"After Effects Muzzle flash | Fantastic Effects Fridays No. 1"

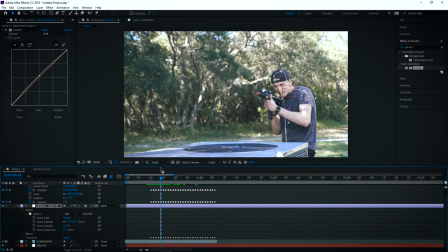(8:22)
All right, so now it's doing on the right thing. Now last, what we're gonna need to do is we're of course gonna need to have the layer move when I move.
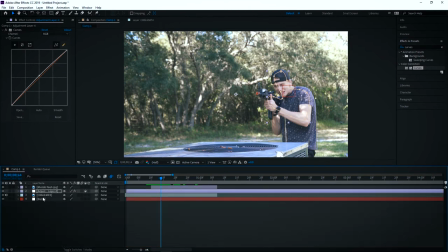(8:31)
So what we're gonna do is that null layer we made down here, we're just gonna grab this little lasso right here for adjustment layer and drag it and parent it to the null layer. So now you can see that this mask moves whenever I move. So this is what it looks like now.
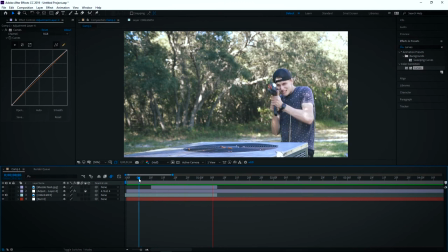(8:49)
I definitely find that that helps, even though it's very subtle, definitely helps to just, you know, step up your footage and make it look a lot better. Make it look like that muzzle flash is really supposed to be there. Now, the next thing we're gonna do, now that that's done, I'm gonna go back over here and I'm gonna grab my smoke asset.
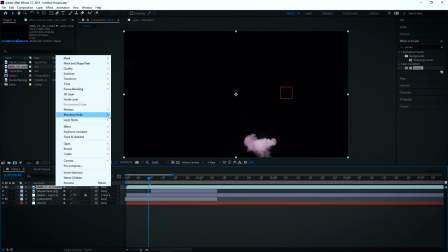(9:08)
Now, as soon as I drop this in, you're gonna see it's black again. Again, I'm gonna go into blending mode and I'm gonna grab the screen blending mode.
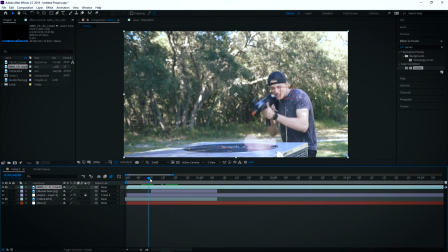(9:16)
Now, this only needs to start at the first gunshot. And I want there to be a decent amount of smoke already, so we're gonna bring it to about there. All right, so what we're gonna do here is first we're gonna sort of drag it over the area that I want it, about there.
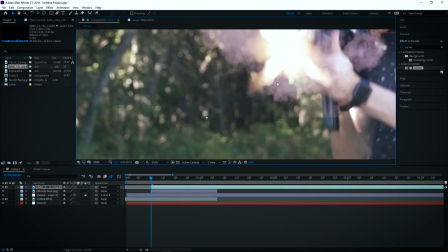(9:33)
And we're gonna create a mask, because as you can see with the smoke layer, there's this hard line down here.
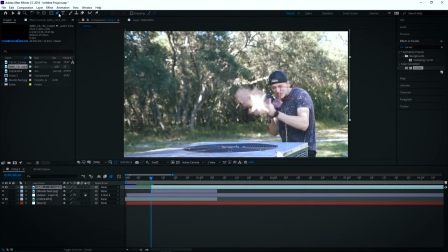(9:38)
We definitely don't want that. So what we're gonna do is we're gonna draw a mask here. All the way around the smoke layer. And then again, we are going to feather this.
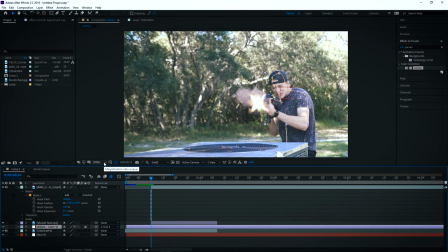(9:52)
All right, so with one smoke layer, I find that I can cover about 10 to 15 gunshots. So what I'm just gonna do is with this first gunshot, gonna turn on mask opacity and turn it all the way down to 0%.
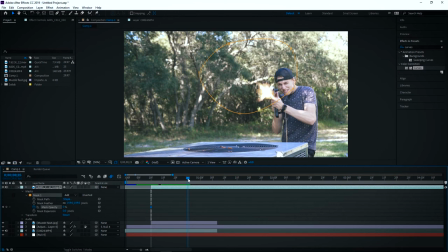(10:05)
Move ahead about 15 frames or so, and we're just gonna turn this up to 50%. So as you can see, it looks like as I'm shooting more and more smoke is coming out. And I notice we need to adjust this mask just a little bit and bring it up some.
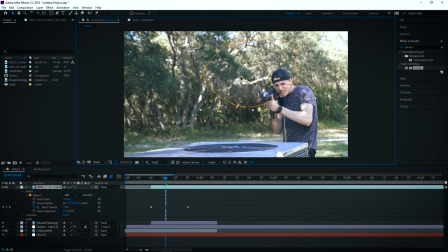(10:25)
And what we're gonna do is we're also gonna move this layer over just a little bit. So this is what it looks like now. So as you can see, seeing the opacity of it goes up, it's almost like there's more and more smoke coming out as I'm shooting.
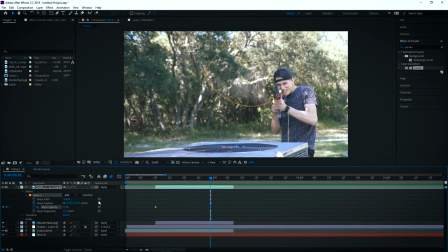(10:39)
And again, you may need to try, you know, it almost seems like 50% is still a little bit much, so we're gonna turn this down to 40%. That looks pretty good to me. Even that's a little much. We're gonna bring it down to 30%.
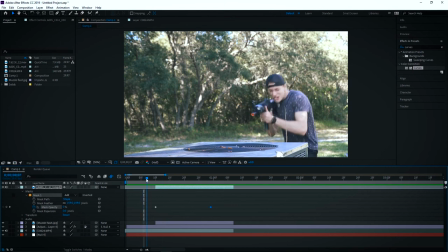(10:55)
So with doing effects like this too, it's just a matter of you're probably not gonna make it perfect the first time, so you're just gonna have to mess with it.
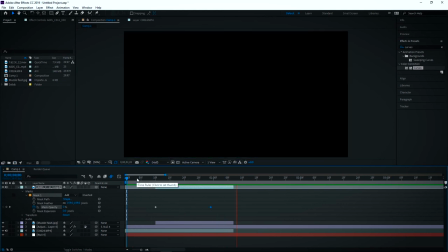(11:02)
I find that that looks a lot better. There we go, yep, that's right.
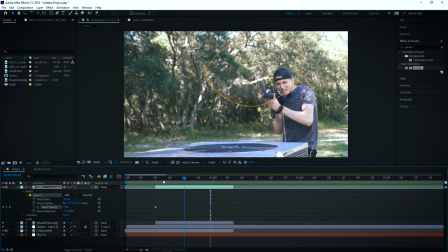(11:05)
So for me, I only have the mask opacity to go up to 30%, so I'm not gonna bring it all the way back to 100%.
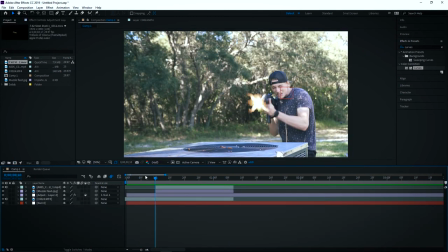(11:13)
I'm gonna keep it very subtle. All right, so right now that would already be a pretty solid muzzle flash already, but if you wanna take it a step farther, what we can do is we can add in some gun shells. So what we're gonna do is just grab our gun shell, you know, stock footage up here.
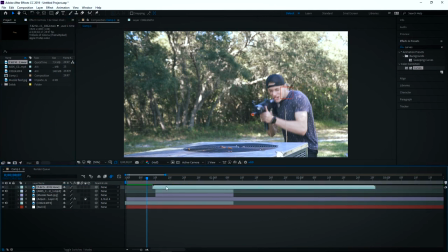(11:30)
One thing that I do like about the action VFX footage, it's already keyed, so I don't have to worry about adding a blending mode or anything like that.
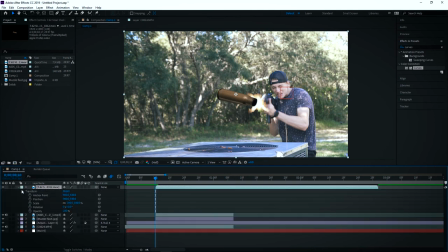(11:41)
I'm not positive if all of it's keyed, but as far as I know, what I've used seems to already be keyed out. So first thing I'm gonna do is scale this to size. Now, starting with the time where we first shoot, I'm gonna place it right over where pretty much the chamber of the gun would let the shell out.
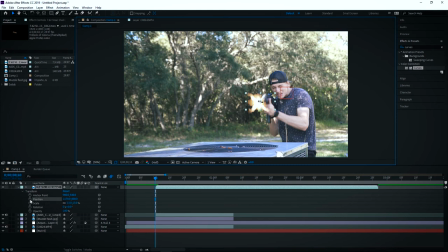(12:01)
And I'm gonna turn on position keyframes. So what I'm gonna do now is move forward about 7 to 8 frames, and we're gonna move it down here. And this is probably the most fiddly thing, the thing that you're gonna have to figure out, the, you know, mess with the most to get it looking right.
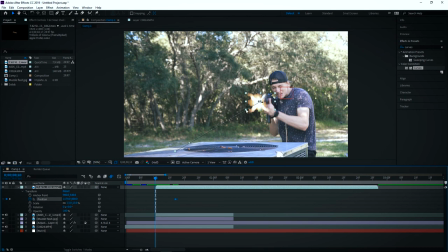(12:19)
But of course, it wouldn't just go in a straight line, it would sort of go out, it would curve a little bit, so we're just gonna bring this up here. Let's see how this looks.